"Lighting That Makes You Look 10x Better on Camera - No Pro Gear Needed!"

Hey, how you doing? Welcome back. This is a video all about how to light yourself when you're making a really basic video and don't have any of the fancy stuff. I've got a big light up here. I've got two lights back here. Let's take a look at them. I'll grab my Osmo Pocket 3.
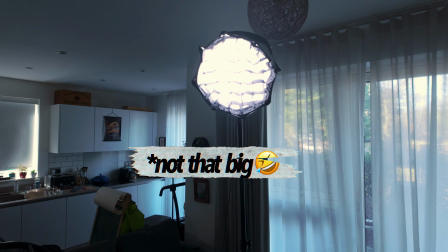13s
So I've got this great big light up here that lights me. That's called my key light.
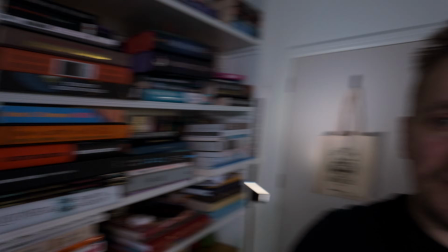18s
It sets right next to the camera here at a 45-degree angle. If I spin that around, I've got a light back here hidden by this bookshelf in my main shot,
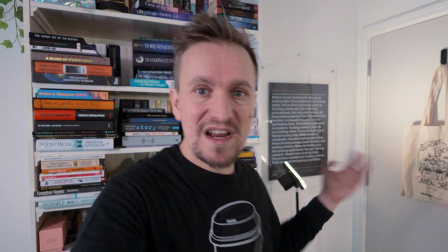27s
which actually casts this light onto the wall right here to separate me from the background a little bit.
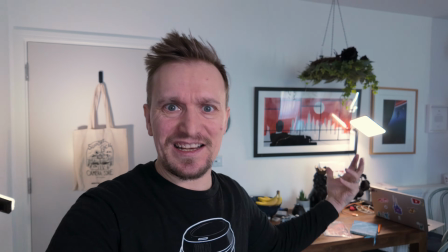32s
I've got this light over here on my desk, which is actually acting as a desk light, but really it's a video light, again, to just make the background pop a little bit. It can be a little confusing. Oh, that's 1, 2, 3 lights. What if you don't have one light? Let's literally leave all these lights behind right now and I'll show you. Let's head over this way. Let's bring this camera with us. It's going to show us exactly where we're going.
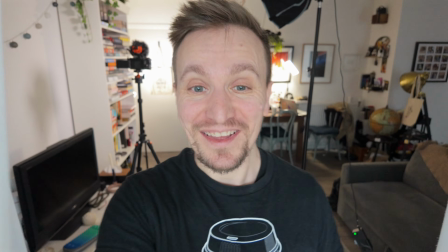57s
What do I have right here? A window. Yep, that's right, it's a window. And look, this is it.
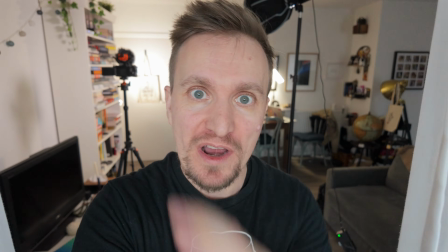62s
This is how simple it can get. All you need is a great big source of natural light, like a window like this.
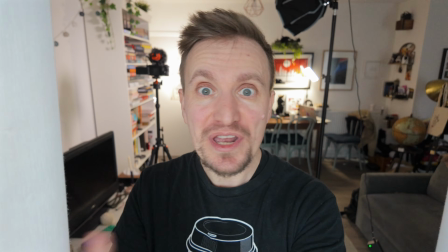68s
And it is the simplest and easiest way to light yourself. We could actually even forget all the professional lighting that I have there behind me.
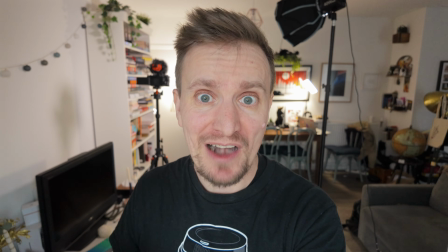76s
And for the purposes of this video, why don't we do that right now? Okay, so here we go, here I am.
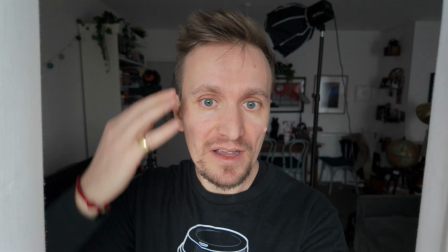81s
I'm in basically a dark room with only the window illuminating me. I've got this nice even light across my face, which looks pretty good, I think.
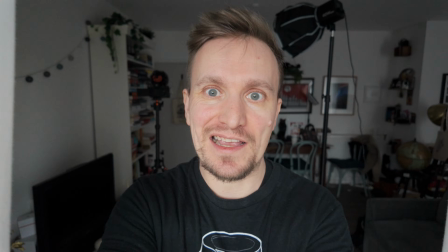88s
Like, it's not too bad. It's not the most flattering light, but we'll jump into that in a second. If you're in a pinch and you need to light yourself, this is the first step.
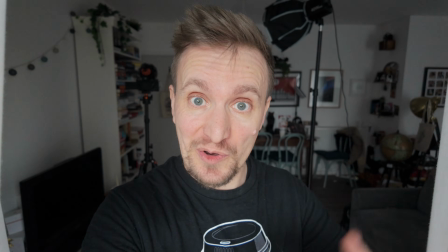96s
Now, before you run away and record your next YouTube video, there's one more thing we want to do. The background looks a bit flat, a bit dark, a bit dingy.
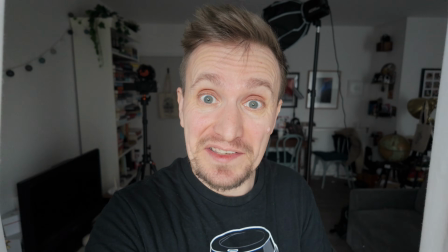103s
So how do we counter that? Well, what we do is we just turn a couple of lights on. And no, I'm not talking about my professional video lights.
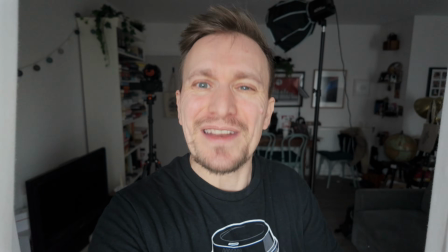109s
I'm just talking about the lights that are in the room. I'm gonna get Siri's help here. Let's see if he can help me.
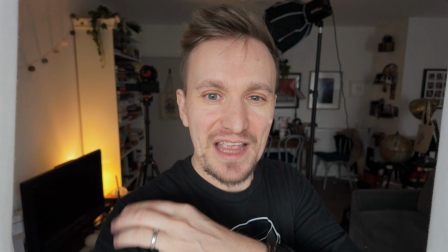114s
Hey Siri, turn on my lamp. You notice it adds a bit of definition, a bit of depth right there, but now this side is a little bit dark.
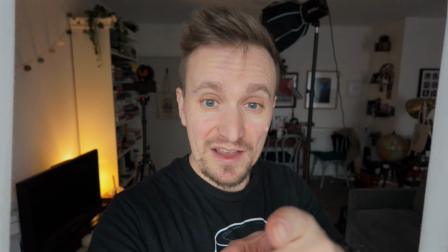122s
So what I'm gonna do is try and put a light on over there. Look at the little monitor here to check it as I go.
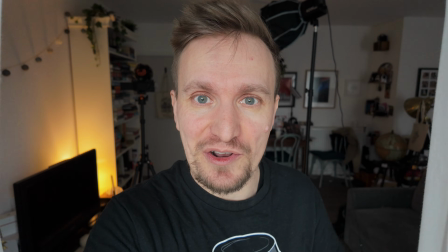126s
It's always worth looking at how things look through the screen on your camera and not just relying on how things look through your eyes.
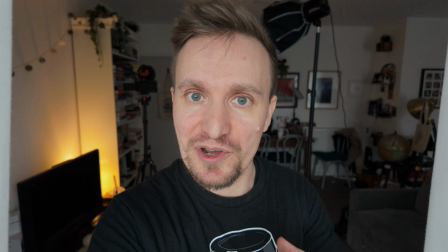133s
Things can look different on camera than they do through your eyes. Okay, hey Siri, turn on my cinema lamp.
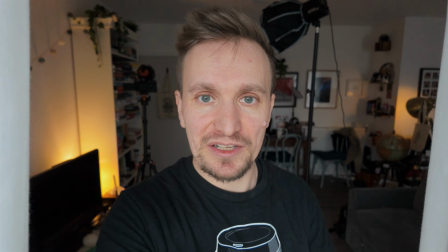142s
There we go. So it's illuminated that area over there a little bit. I think that one actually needs to be a bit brighter.
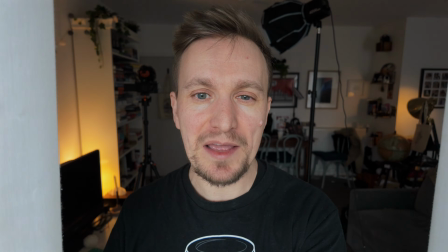148s
Hey Siri, cinema lamp, 50%.
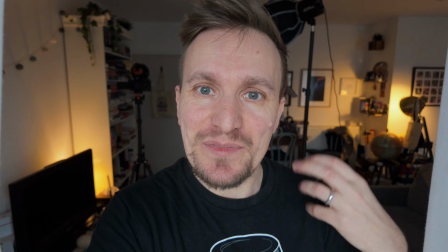152s
So with those two lights on, the background has a bit of depth and a bit of sort of a sense that something's there.
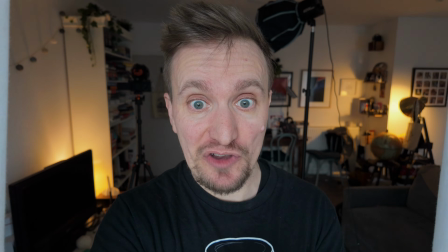159s
It just doesn't look dingy and boring, but it's not taking over the shot. And then I'm completely illuminated by the light outside.
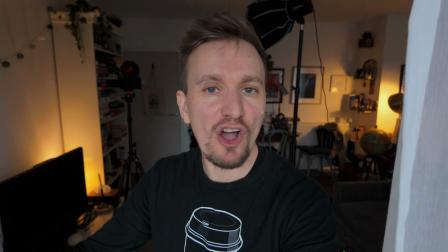165s
What I can experiment with doing as well is I've got these curtains. Now, obviously on camera, I'm not going to cover the camera up, but if I bring this back like this,
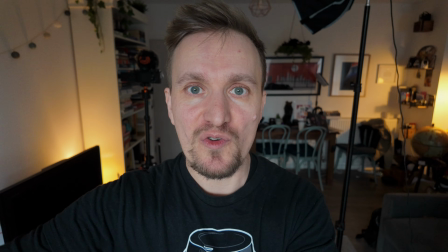174s
then what I can do is I can pull the curtains backwards and forwards to see how the light changes on my face there.
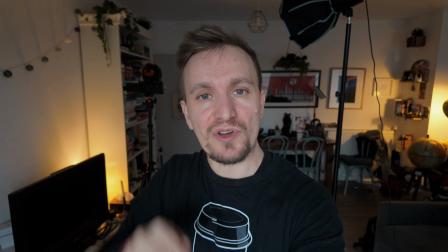180s
Now, I'm actually suspecting I'm filming in a log profile, which makes their picture on the screen look very, very flat, but I actually suspect that light might be better.
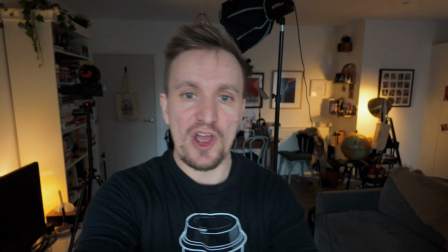189s
I'm going to roll with this light just for the purposes of the video. I'm going to open these curtains up nice and wide.
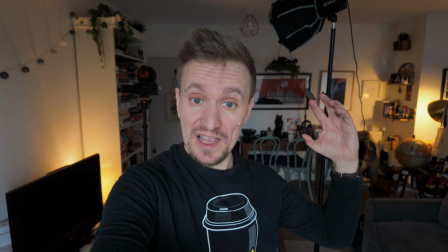194s
The next thing you can do then, with your light in the background, with your light hitting you,
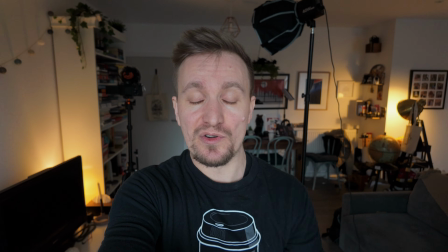199s
I'm standing about an arm's length away from this window, just for your reference, but don't use an arm necessarily,
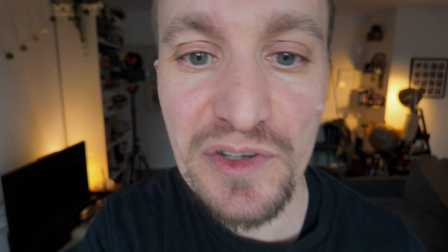205s
just use what looks good on your face. And obviously you don't want to be too close to the camera like that and chop the top of your head off and things like that.
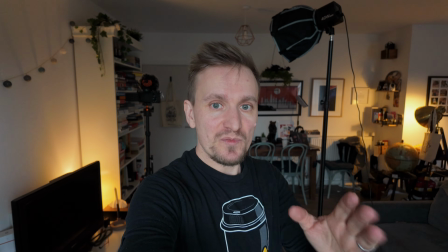212s
If you want to do framing, check out my framing video. But what we're going to do now is give my face a bit more definition.
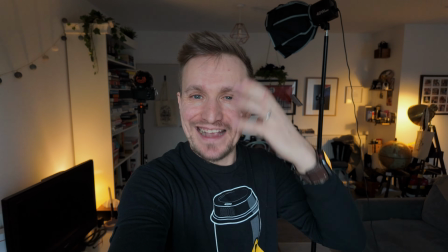217s
At the moment, it's very evenly lit. There's not much shape to it. To add a little bit of contouring and to thin yourself out a little bit if you need to.
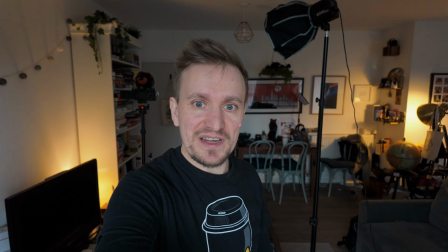225s
I'm in my 40s, I probably need to, even on this wide lens.
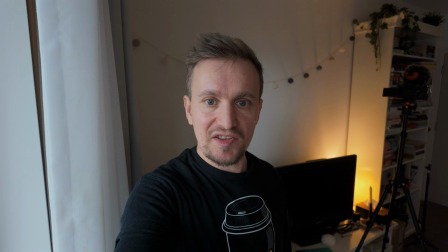228s
If you turn your face a little bit, and if you look what's happening to the light on my face, this side's illuminated, this side isn't so much.
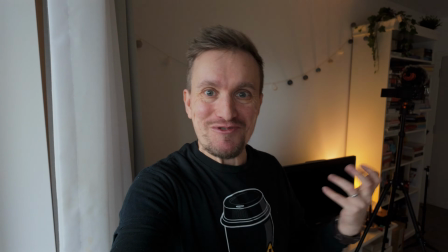237s
And what that does is it has a sort of a natural thinning effect, if you like, on camera, which is really, really nice for anyone who's advancing in their years like I am.
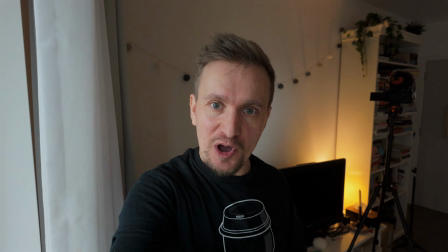246s
Who am I kidding? The 40s isn't that old. It's the new 20s or something.